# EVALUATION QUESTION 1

Hello, welcome to evaluation question one, which is, in what ways does your media product use, develop or challenge forms and conventions of real media products? So firstly, I'm going to talk about a generic film trailer. So a generic film trailer contains it's very fast paced and it contains a variety of different jump cuts.
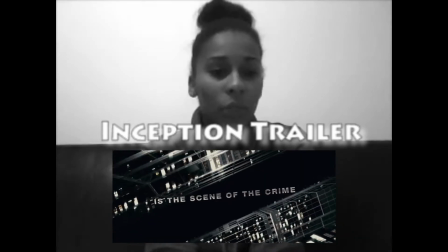0:28 This helps to increase the intensity of the trailer, which makes it more engaging for the audience.
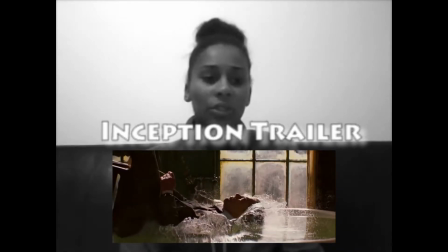0:34 And with this engagement,
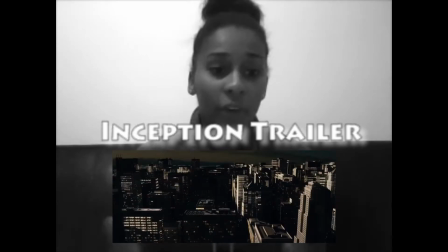0:36 it's more likely that an audience is going to want to go and watch the film in the cinema because it looks so action-packed and exciting. Next, what I'm going to talk about is social media and the credit block. So at the end of a credit block,
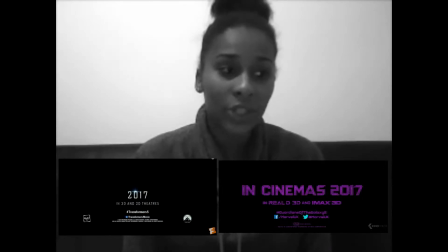0:54 nowadays there has been some social media links such as Twitter, Facebook, Instagram.
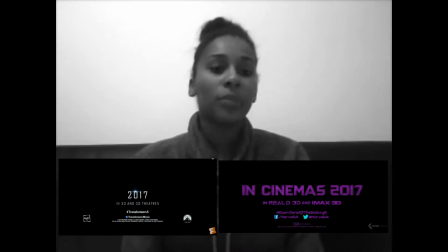1:01 At the bottom of our credit block,
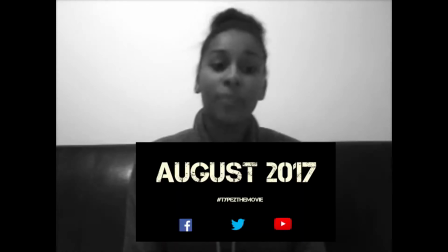1:05 we have put a hashtag, which is Type C the movie, and we then put a Twitter logo and an Instagram logo. Because social media is such a big part of society, this has become another way in which film companies have been able to advertise their films. And by doing this, it creates a wider audience, and it gives them more exposure, more of a way to promote the film. So for example, if someone doesn't really watch the TV or doesn't really go out much, but they use social media a lot, they're definitely gonna see the advertisement for the film, regardless of what they do, because social media is a part of everyone's life. I'm now going to discuss types of font. So every single trailer, every single film has a font that is specific to them, and having a specific font to your product means that you are easily more identifiable.
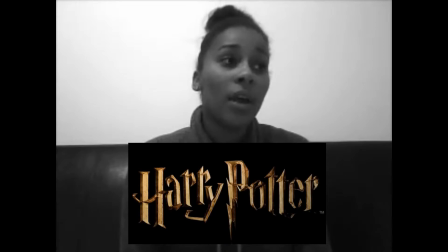2:22 So for example, Harry Potter. If you just saw the font, you would easily know, okay, yep, that's Harry Potter. If you saw the font for Alice in Wonderland,
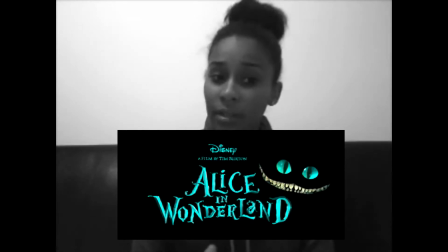2:35 because that font is so distinctive to that product, you will easily know, okay, yep, that's Alice in Wonderland. And that is what we have done. We've stuck to that convention of a trailer because it's a major thing.
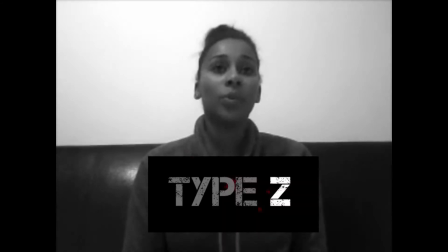2:50 So our title, Type Z, has its own specific font. And throughout the trailer, we have a font that is specific to our product, so that when someone sees that font, they're easily like, yep, okay, I know that's Type Z. And that's what we've done with some of the captions that we've put throughout our trailer.
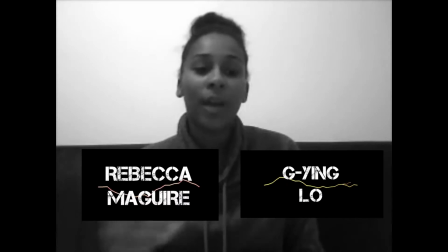3:15 For example, actor names, so like Rebecca Maguire, Jiang Lo, they all have
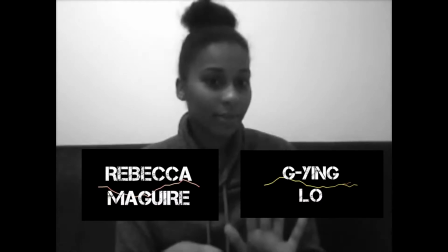3:24 our font, so that people know, okay, yeah, that's for that film. Another way in which our trailer conforms to the conventions of a generic trailer is that our layout. So throughout the trailer, we have sections where we have actor names and we have quotes used. So for example, would you imagine like running if you had to protect your blood?
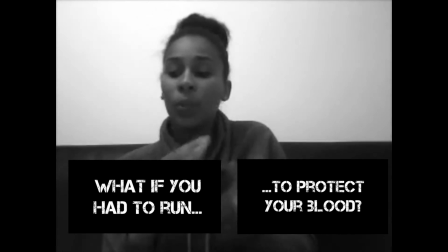4:01 So our layout is the same. So we display the release date after the title.
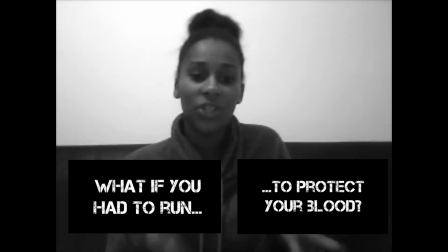4:07 That's just a generic convention there.